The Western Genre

old Wild Wild West is the type of genre that combines elements of everything else out there: drama, action, and even comedy. And this time, we're going to show you how to make your very own Western-themed video. First, we'll dive into the history and define the Western. We'll also take a look at the unique aspects of the style and Western feel. Then we will examine some Western POV shooting techniques. And last, we'll look at editing and making scenes feel more dramatic. The Western is a genre that centers around stories that play out,
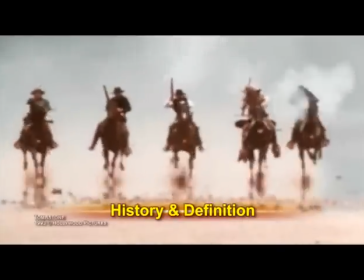primarily in the later half of the 19th century in what became the Western United States, also known as the American Old West.
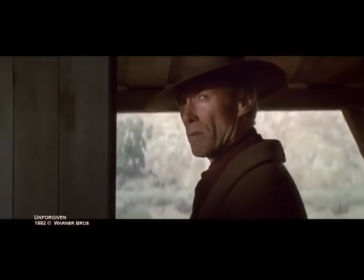The story is often built around characters defending a town from outlaws and bandits, or characters entering a town to free it from the bad guys.
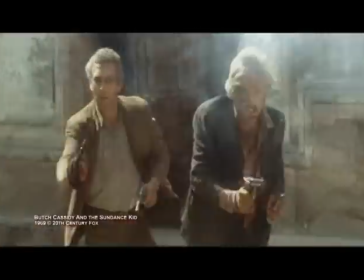Western characters are often depicted as semi-nomadic wanderers who wear a common costume
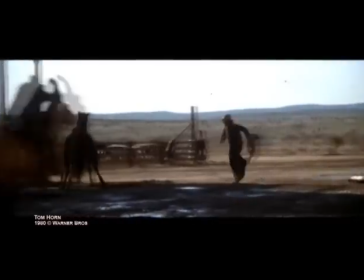and ride between dusty towns and cattle ranches on faithful steeds in an attempt to save the day.
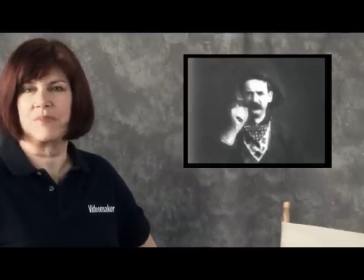Since the first actual narrative film ever made, The Great Train Robbery in 1903,
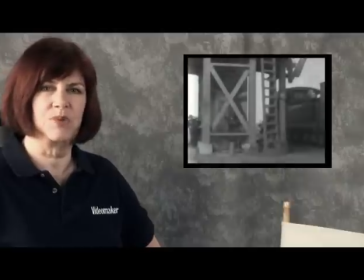the Western is the first true genre that caught fire since the birth of film in the early 1900s, combining elements of action,
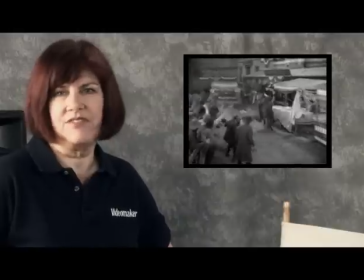drama, and adventure to enthrall the audience.
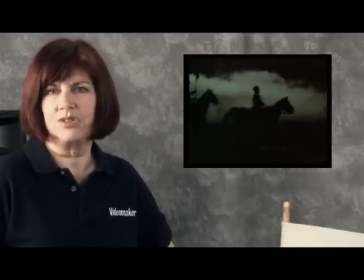By the late 1930s, its popularity skyrocketed due to the many films of John Ford, who primarily used John Wayne as his main star. When it comes to creating Westerns, there are many different ways to tell your story to the audience. Some of the many subgenres include classical Westerns,
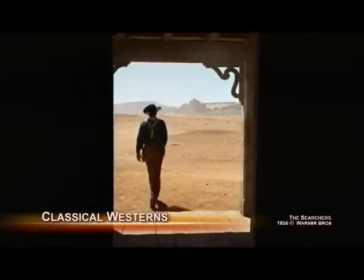which generally follows the original blueprint of Westerns created during the silent film era and the late 1930s,
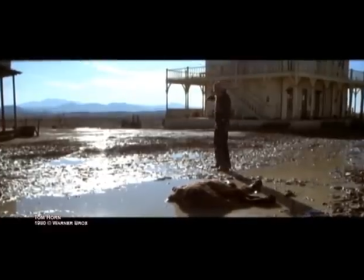usually featuring characters in the role of nomadic-style warriors that would defend the honor and residence of a town,
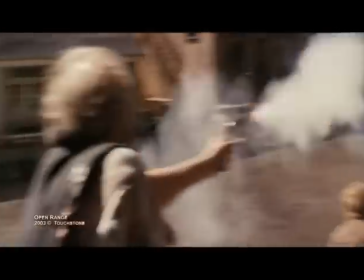leading up to a final duel that came in the form of an action-based shootout.
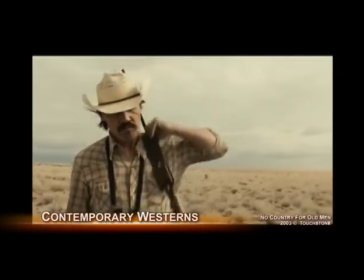Contemporary Westerns center around the typical Old West themes to tell their stories, such as the rebellious anti-hero,
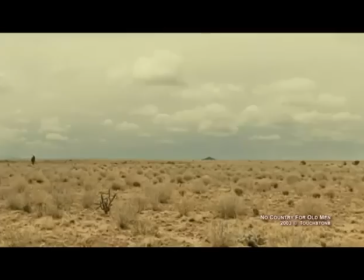gunfights, and deserted landscapes, but they generally use more contemporary American settings.
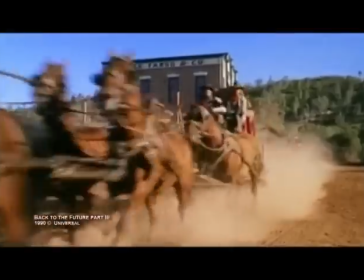They can still take place in the American West and center around the same progression of the Old West mentality.
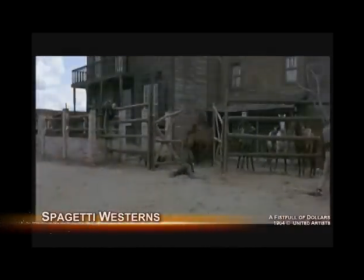The spaghetti Western is a type of Western that features more action than contemporary and classical Westerns,
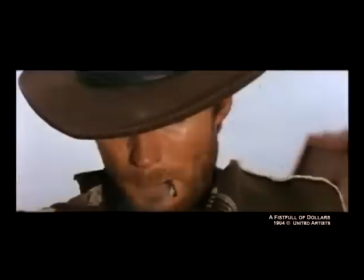and usually moves its story through the violence that plays out on screen rather than the characters' dialogue.
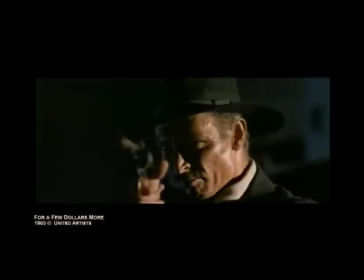This genre emerged during the 1960s and 1970s in Italy and was originally titled Italo-Westerns.
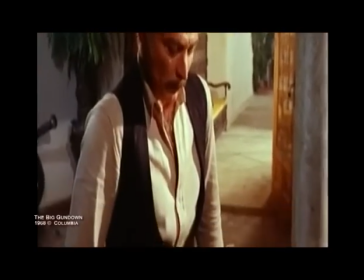The protagonists are generally more steeped in motivations for revenge and developed around more selfish means than the typical classical Western.
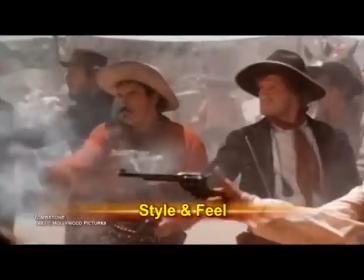The style of the common Western usually revolves around the protagonist either defending the town against the antagonist and a group of outlaws,
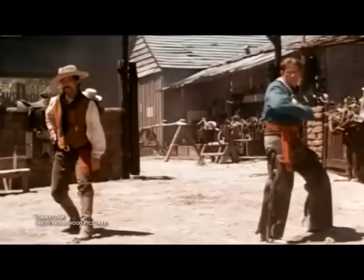or entering a town to eliminate the antagonist and the major threats to the town. Now this means that there is a lot of shooting that happens outdoors.
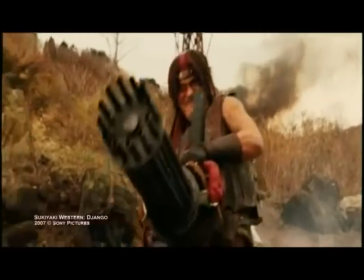Two problems generally occur when shooting outdoors. First off, the sun can create a silhouette of your subject, which can ruin the shot, and number two, the sun can also wash out the subject because of how bright it is.
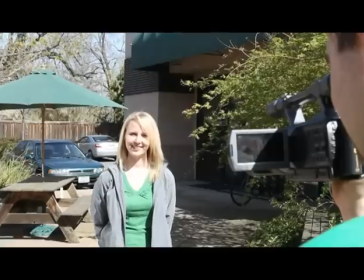The simple solutions here are to use reflectors and diffusers. A reflector will catch the light and bounce it to an area that is buried in shadows,
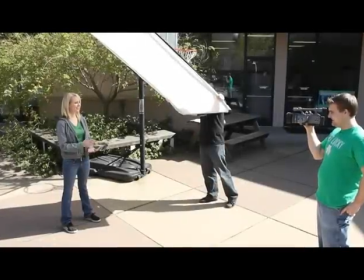while a diffuser can be used to dampen the light and take away the levels of brightness to eliminate the washing out of important facial features of the actors in the scene.
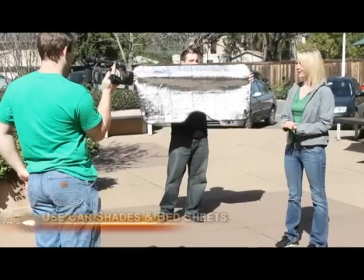If you do not have these tools, you can always use a sunshade for a car window as a reflector, and as far as a diffuser, a thin bed sheet can do just fine. If all else fails, shoot close to the shade to block out the power of the sun.
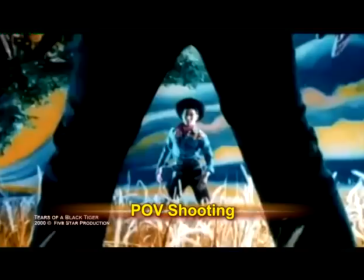Shooting Westerns is defined by how many intense moments pass to build the anticipation for the violence to come. This means it's a good idea to grab long shots that play out over a period of time to feel more dramatic to the audience.
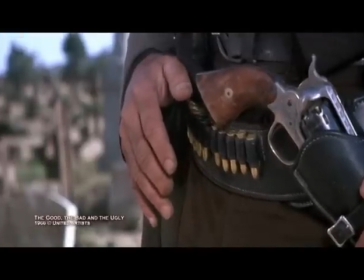This adds intensity to the final moments of the shootout by setting up how the characters engage beforehand.
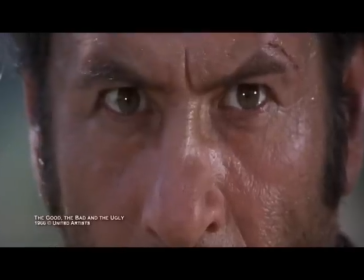For example, the better the stare down, the better the shootout feels because the audience's anticipation levels are raised.
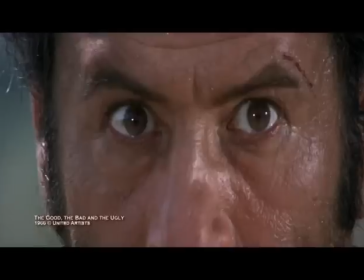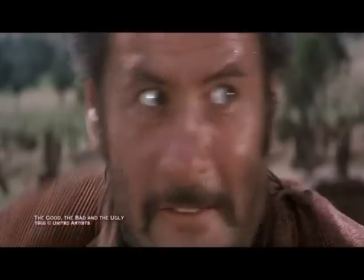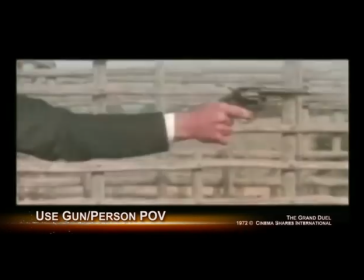Another ideal way to shoot a scene for a Western is taking the point of view of the characters or weapons during the action.